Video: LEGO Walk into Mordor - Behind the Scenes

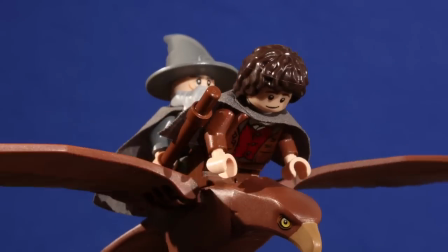0s You're right Gandalf! This is the only way to travel!
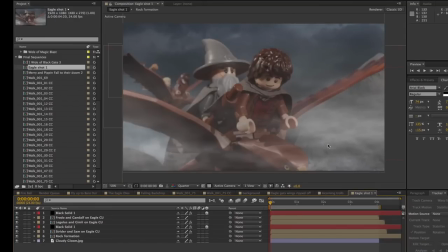3s
Of all the videos that I have created in the past two years, walking to Mordor has certainly been one of the most challenging.
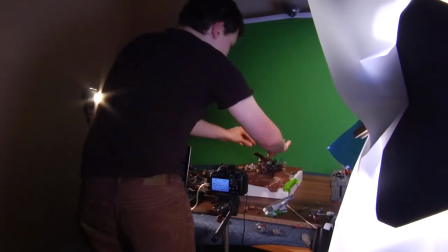11s
Over half the shots in this video are a composite of three or more elements,
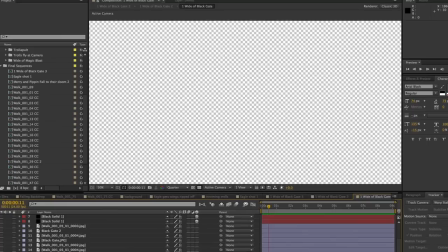16s
each shot separately against a blue or green screen, and then layered together in Adobe After Effects.
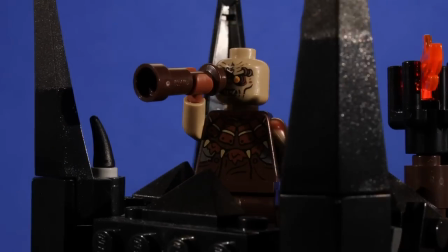23s
This allowed me to accomplish a number of visual tricks throughout the video.
Thanks a lot Gandalf!
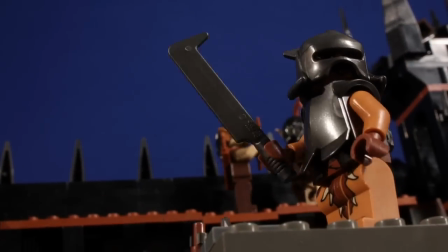30s
One of my favorite examples is the shot with the giant catapults that fire the cave trolls through the air.
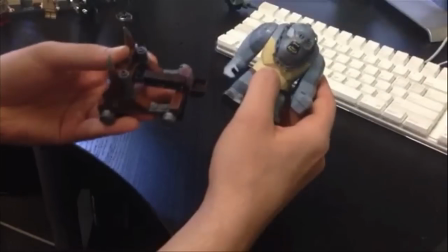36s
The model I used for the catapults is actually only a couple inches long, definitely not big enough to fire a cave troll.
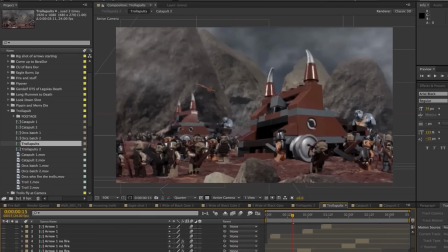43s
So when I composited the orcs, the trolls, and the catapults together, I shrunk all of the other elements down, making the catapults look massive.
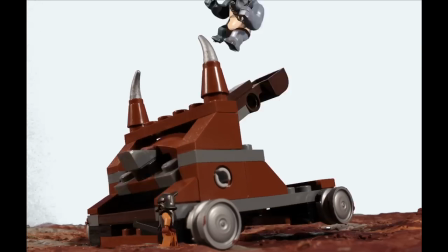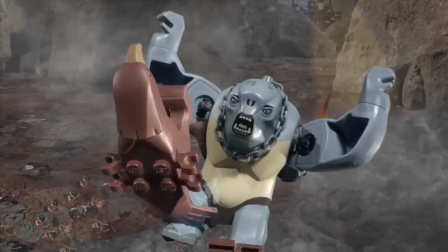57s
The shot where the flying cave trolls take down the eagle was a lot of fun and a lot of work.
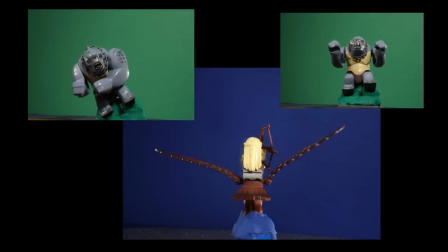63s
First, I shot the eagle and each troll against a solid backdrop.
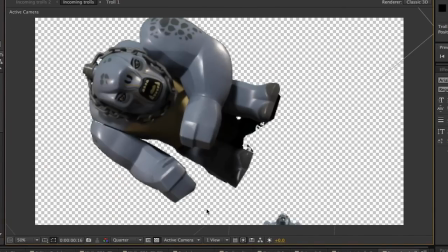67s
Then using keyframes in Adobe After Effects, I adjusted the size and position of each cave troll to make it look like he was flying past the camera.
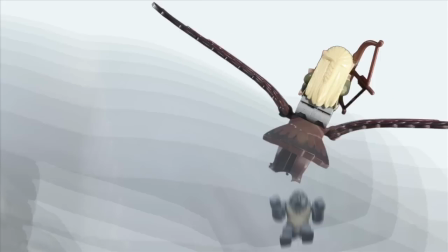77s
Then I composited the eagle into the shot, lining up the elements just right to make it look like the troll and the eagle were interacting with each other.
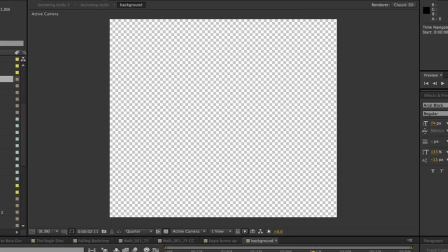86s
Of course, the background is one of the most crucial elements in a shot like this.
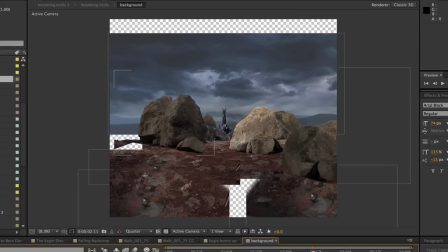90s
In order to achieve the illusion that the camera was high in the air and looking around, I created a giant background plate in After Effects.
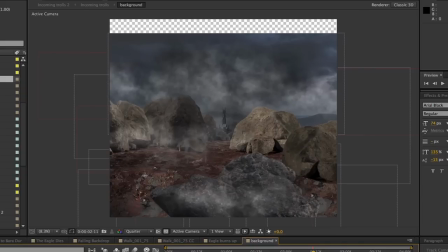99s
The plate measured over 7,000 pixels wide and over 6,000 pixels tall.
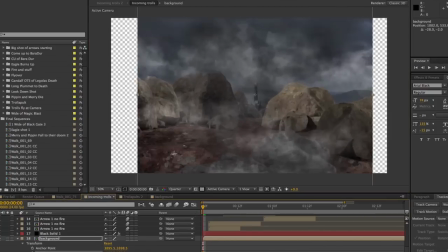104s
Having a plate this massive allowed me to punch in with the camera and then move up and down,
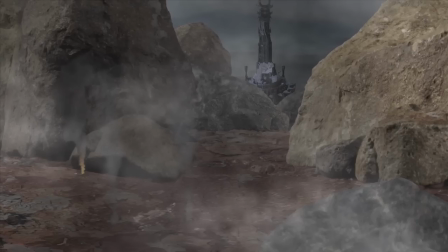110s
back and forth to make it look like the camera was moving around within a 3D environment.
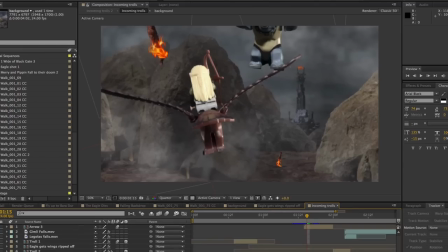114s
As a few final touches, I added flaming arrows flying through the air, and an orange glow from the distant eye of Sauron.
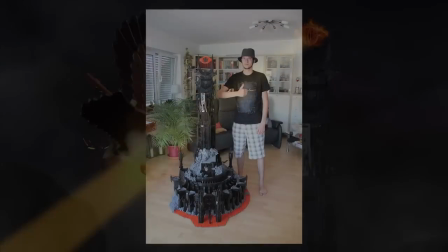126s
The Baradouro model was actually created by a fellow LEGO fan named Kevin Walter.
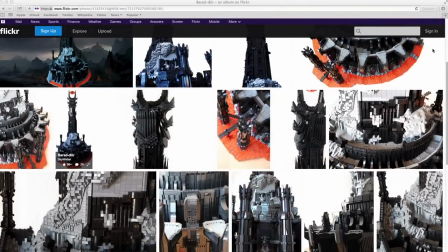132s
I found images of his impressive model on Flickr, and then I emailed him and asked if I could use the images from his Flickr account in my video.
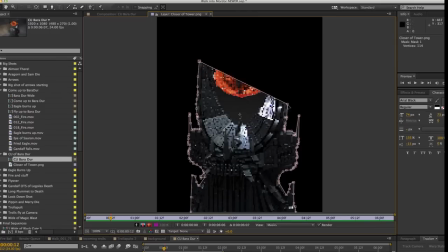139s
So I downloaded the images off of the internet, cut out the Baradour model using Adobe After Effects, and composited it into my shots.
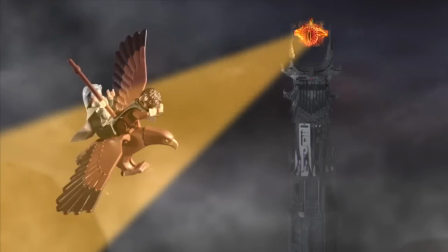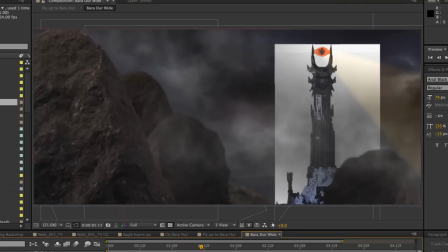154s
Compositing is a lot of work to master, but once you've done so, it opens up limitless possibilities.
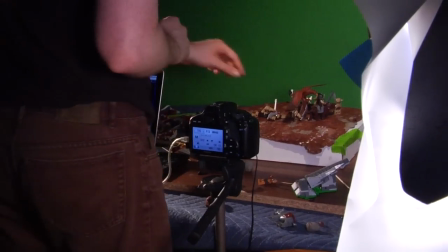164s
Thanks very much for watching. As usual, I will be responding to the first 50 questions that are asked.
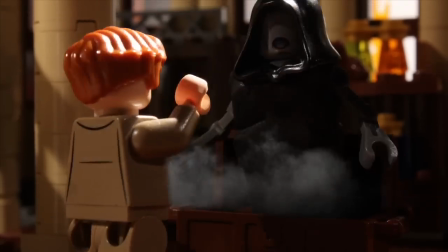169s
I'm currently working on a few more awesome videos that will be coming out later this year, so please subscribe and please check back in again soon.
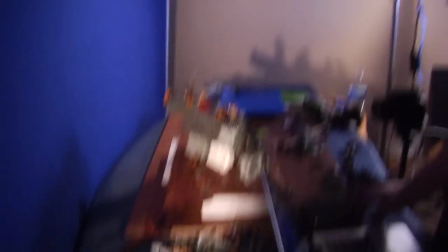177s
Thanks guys!